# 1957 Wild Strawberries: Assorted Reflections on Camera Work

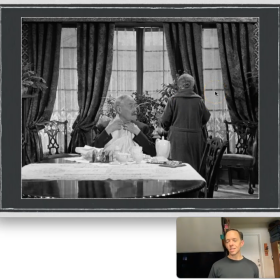16:07 And we see him turning to Agda, who is his constant companion, and there's playful banter between them, tinged with bitterness every now and then, but they do seem to rely on one another, particularly Isak relying on this woman to tend to all his needs,
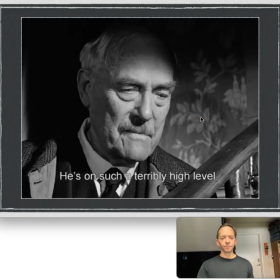16:23 but there seems to be kind of a codependence, a need for each other. This, however, is a low-angle shot. We are given an idea that Isak was this moral authority who would talk about poetry and sin.
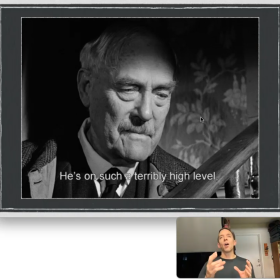16:40 We have at this moment Sarah recalling how when she was trying to be intimate with him, he often brought up high-minded ideals. He wasn't silly. He wasn't a scoundrel like the guy that she ends up marrying. He wasn't a wild man. He was more formal, and she was drawn to that and repulsed by it.
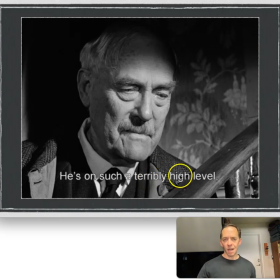16:58 He's on such a terribly high level, we get in the English translation from Swedish. There's an awe of Isak conveyed here, and
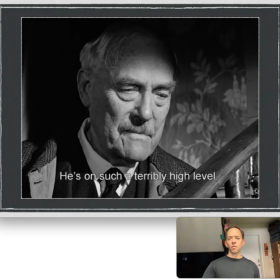17:10 perhaps a bit of fear, because he is so very moral and doesn't seem to admit the human element. And here he's looking down with perhaps, I don't think he's intended to have a scowl here,
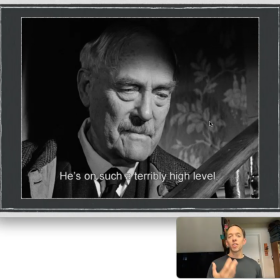17:24 but you wonder if he had this kind of look when he ran across human failings and frailty in his youth. There's a sense of condescension or judgment, and the camera angle here captures that perfectly.
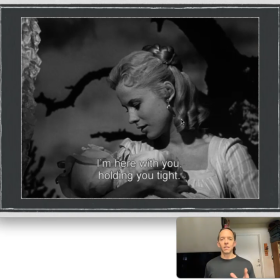17:37 Here there's another low angle, but Sarah is being given power in this scene, a kind of maternal power. She is helping out with one of her siblings' children, caring for a child that Isak will never have with her, right?
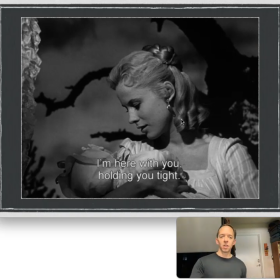17:52 He wants to be in an intimate space with her, to be married to her, and this suggests wishful thinking. Of course, the dark silhouette of the tree behind her and the darkness of the lighting, because it's close to nighttime, suggests that perhaps a storm is coming into her life.
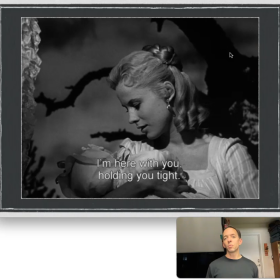18:11 And it's suggested later on that her marriage was not a happy one with this guy,
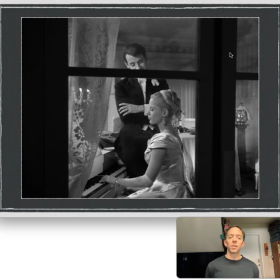18:18 although this moment seems rather idyllic as she plays the piano and he listens to her, and then they kiss passionately and then sit down to dinner together. We are looking at her level, as if we're seated next to her,
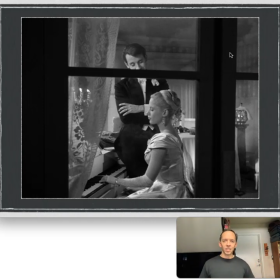18:33 and there's a window which provides a bit of an obstacle, yet at the same time it's a transparent barrier which invites us to get closer.
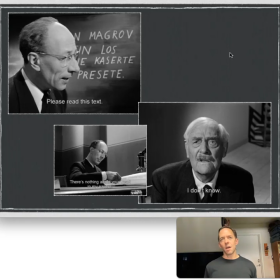18:42 One of those dream scenes here we have one of those dream scenes that's very uncomfortable for Isak, because despite how much he is stored in his mind, despite all of his successes as a professional,
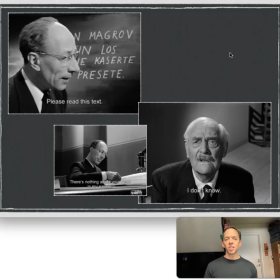18:57 here he is confronted with questions he doesn't know. This is basically gibberish on the wall behind him. He's supposed to read it, make sense of it, apply it, and he can't, because it's an impossible task. And the lack of agency that he feels is captured
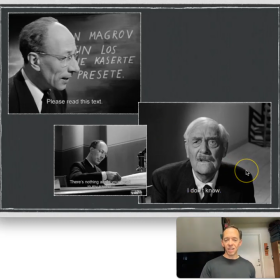19:14 very well by this high-angle shot looking down at him as if he were a school child
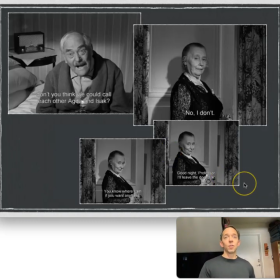19:19 in a chair who's being assessed by this man who is actually a very ill-behaving husband he met earlier in the day, but now has been translated into a kind of academic authority in this dream sequence.
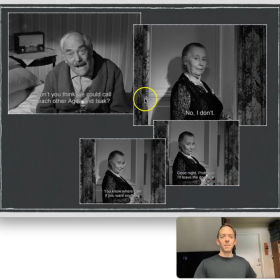19:35 Here, you notice the power differential between Isak, who's asking, could we be close? Could we be friends? Call each other by first names? And Agda, who is not interested in that. So she's saying no, she holds the power. So we have a low angle looking up at her and down at Isak.
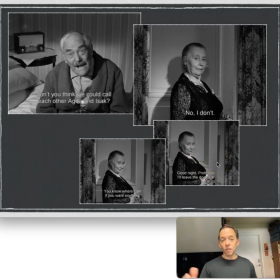19:54 But she says, I'll leave the door ajar if you need anything was kind of flirtatious, I thought, there.
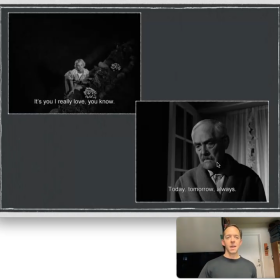20:00 Who knows what could happen later in the evening. Sarah here appearing. She is diminished by distance, by her youth, by the camera angle here, which is looking down at her.
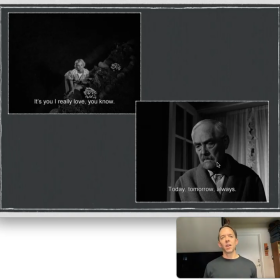20:15 And yet, at the same time, there is this longing. She's reaching up to him and saying, "It's you I really love," because remember, those two boys are fighting over her. They both want her affection. And she, today, tomorrow, always, looking at him.
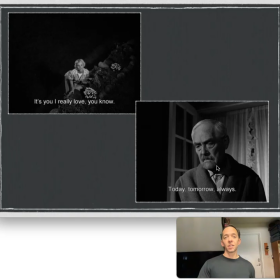20:32 This is one of the last moments that we see him in a position of authority.
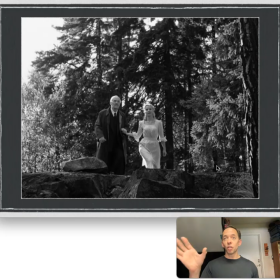20:37 Here's another as he comes up to the cliff's edge to look out at his parents in that shot we looked at earlier, and finds that he's not alone. That despite the fact that his wife left him for another man, and that Sarah left him,
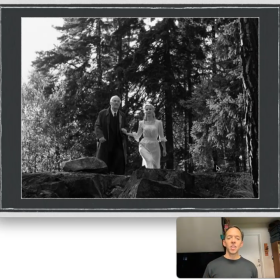20:55 here she returns and she walks with him hand in hand into a moment of clarity where he sees not what was, not what can ever be, but he sees a kind of hopefulness which has been lacking in his life for so long.
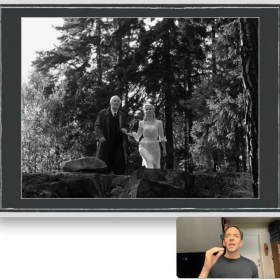21:13 This dream conveys to him a truth. And he says earlier in the film that, "I think my dreams are trying to tell me something that conscious I'm not willing to accept." But by the end of the film, he has begun to accept that he is imperfect, and it humbles him and puts him in a position where he's willing to reach out to others.
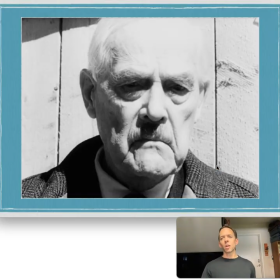21:32 Just a few more comments on lighting. This is the earliest dream sequence, very surrealistic, where he's walking about, and the high key lighting, this is almost blown out. There's a lack of detail here. You almost can't see the difference between the background and the edge of his face.
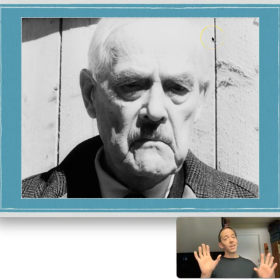21:49 There's such strong lighting. And though it is high key lighting, we do get a little bit of shadow in very concentrated places in these cavernous eyes that look like a skull almost, anticipating his imminent demise.
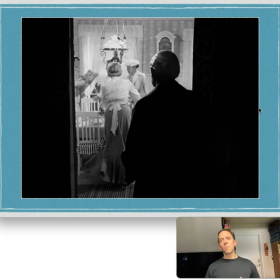22:06 Here he emerges from the darkness, emerges from memory, from the background. It's like he's witnessing things that have a life to them which is lacking in his own present circumstances.
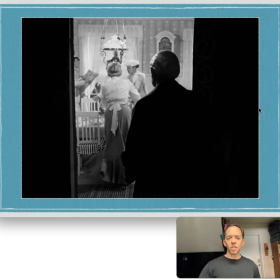22:21 He emerges from the darkness to step into the situation and actually partake a little bit.
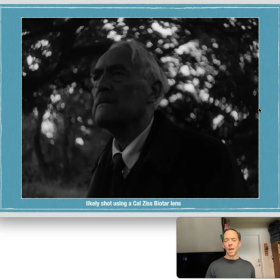22:27 Obviously, this is not a time travel movie. He does not alter anything from the past, but he does seem at times to be interacting with these characters. He's so close to them. This is a very odd shot for the time, and there's debates online about what lens was used, but there did seem to be some consensus.
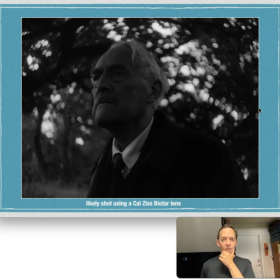22:45 This is not a lens baby, which would be developed later in film history, but a Carl Zeiss Biofart lens, which seems to capture that central point, and the rest of it's like a very blurry bokeh effect,
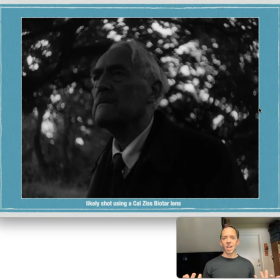23:01 right? As if things are swirling around him to suggest disorientation, as if the world is moving about him faster than he can track it.
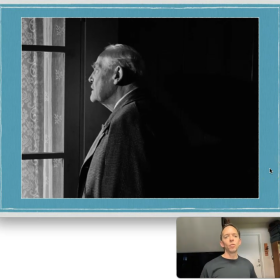23:13 Here he's standing at the window, looking out, trying to penetrate. There's so many windows that he's trying to penetrate, trying to reach back into the past, wondering what he might learn if he were to look at the same events with new eyes,
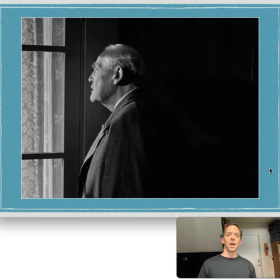23:29 like the infidelity of his wife being one example here.
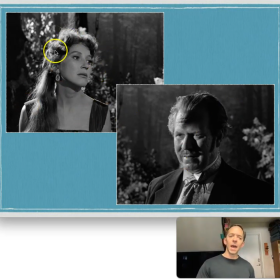23:35 And notice that, again, she has the even lighting with the back lighting on her hair, but even here, whereas this guy looks rather nefarious, I don't like what little I know of him by the way he handles his lover here. He looks a little bit monstrous, and the lighting, this very strong lighting here,
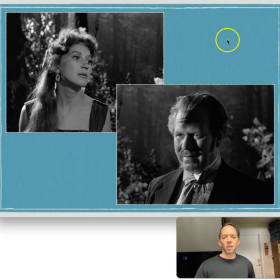23:53 which hides half of his face and casts the rest into shadow, captures that.
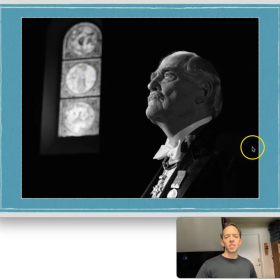23:59 We have light coming through stained glass here as Isak is thinking about the past, suggesting a kind of religious element. Top lighting often suggests the divine. He is in a cathedral, but this is not for him a religious experience, even though he does move in a more moral direction.